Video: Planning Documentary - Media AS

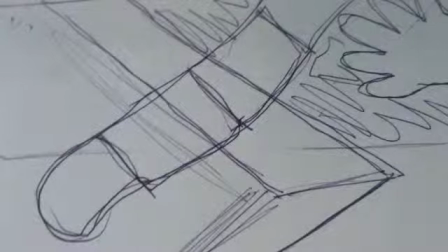[4:14]
It will then cut to the male character developing film in the dark room.
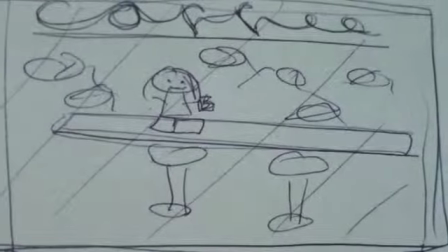[4:22]
From this, it will go straight to a contrasting image of the girl in the coffee shop. Straight to a close-up of the girl.
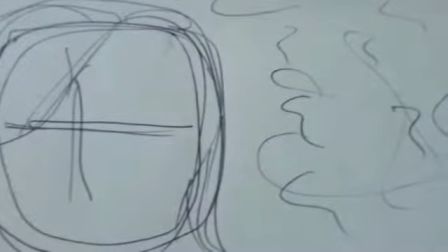[4:30]
She will be in focus and the background will be out of focus to emphasise her importance in the film.
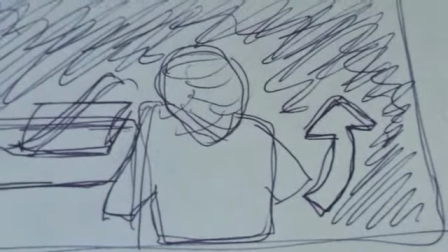[4:35]
From this, it will cut back to a medium shot of the stalker in the dark room, creating a contrasting and more clinical atmosphere.
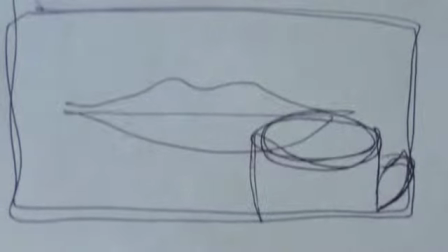[4:44]
From that, it will go straight back to the coffee shop where the girl will be drinking a cup of tea.
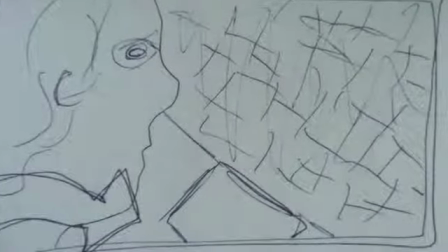[4:49]
Over the shoulder shot will reveal the stalker with all the pictures of the girl on the wall.
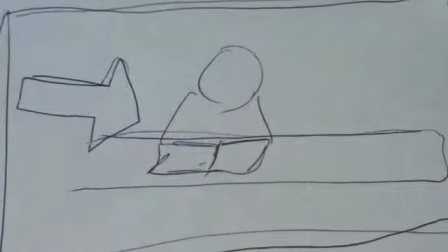[4:54]
Another shot of the girl in the coffee shop will then be played to show the audience the connection between the two.
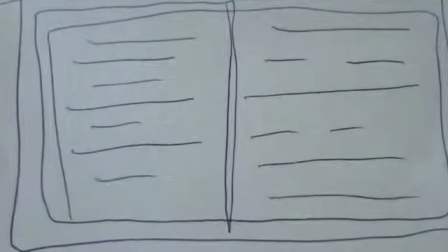[4:59]
It will then cut to a close-up of the book to show the different depths and focuses of the two characters.
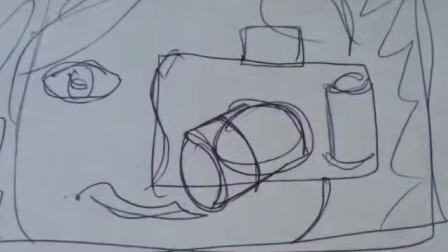[5:07]
then to another shot of the stalker with his camera, hinting that he was the one who took the photos.
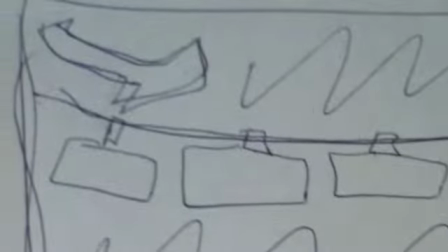[5:12]
Next will be a long shot, going along the wire with all the photos developing on.
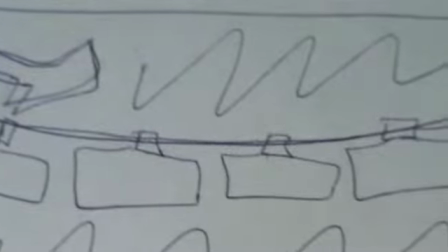[5:16]
This will give the audience time to realise what's been happening in the opening.
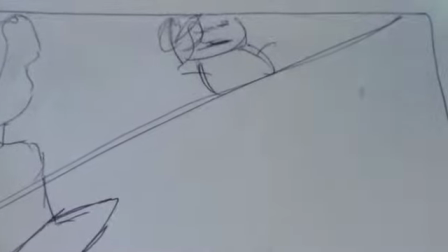[5:22]
This will be the first shot of the two characters in the same scene together, both unnoticing each other.
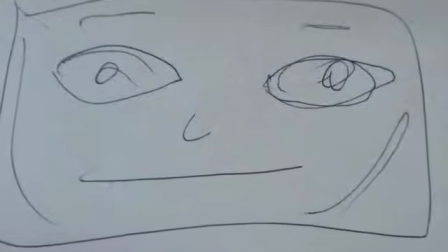[5:29]
This will be followed by two close-ups, one of the girl looking out at the audience,
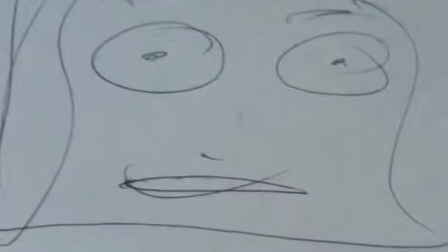[5:34]
and then one of the stalker. This will help the audience to realise the seriousness of the situation.
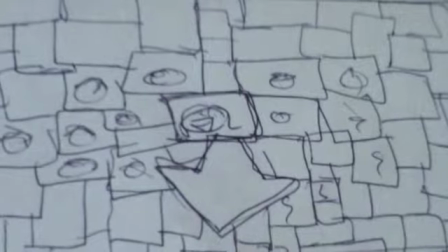[5:39]
It will then cut back to the first shot of the girl on the wall. It will pan out to reveal all the different photographs of her.
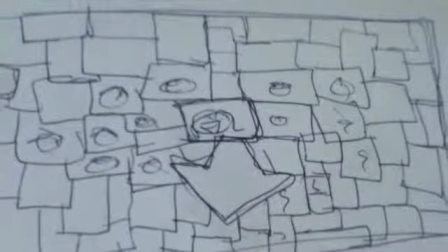[5:45]
This will start building the tension with the audience members, realising the obsessive and compulsive tendencies of the stalker.
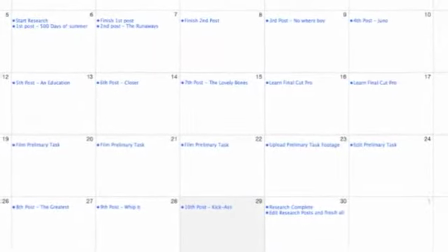[5:54]
Using iCal, I created calendars for October and September, making sure I did all the things I needed to do to get all my deadlines and time managing in check.
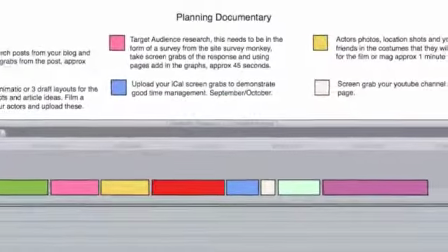[6:02]
I also had a template for what I needed to include in my planning documentary.
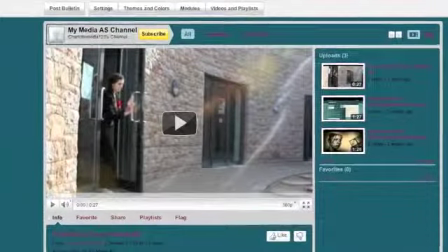[6:07]
This is a screenshot of my YouTube channel, where I uploaded many different videos that I filmed. I also have a blog, especially for media.
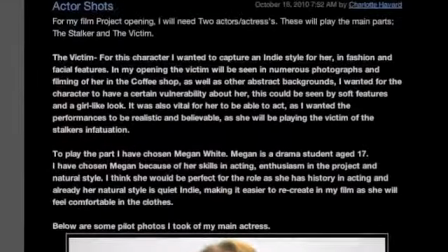[6:14]
This is where I update posts about research and also about any other ideas I may have for my film.
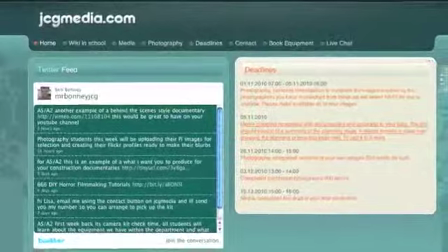[6:22]
We also have our own website, so we can keep in contact with each other and see the lessons if we miss any.
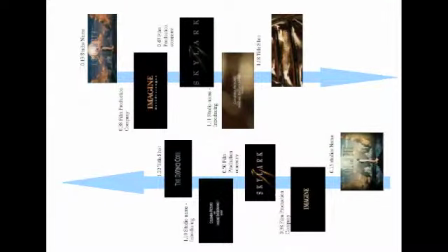[6:27]
Here is a look at title researches.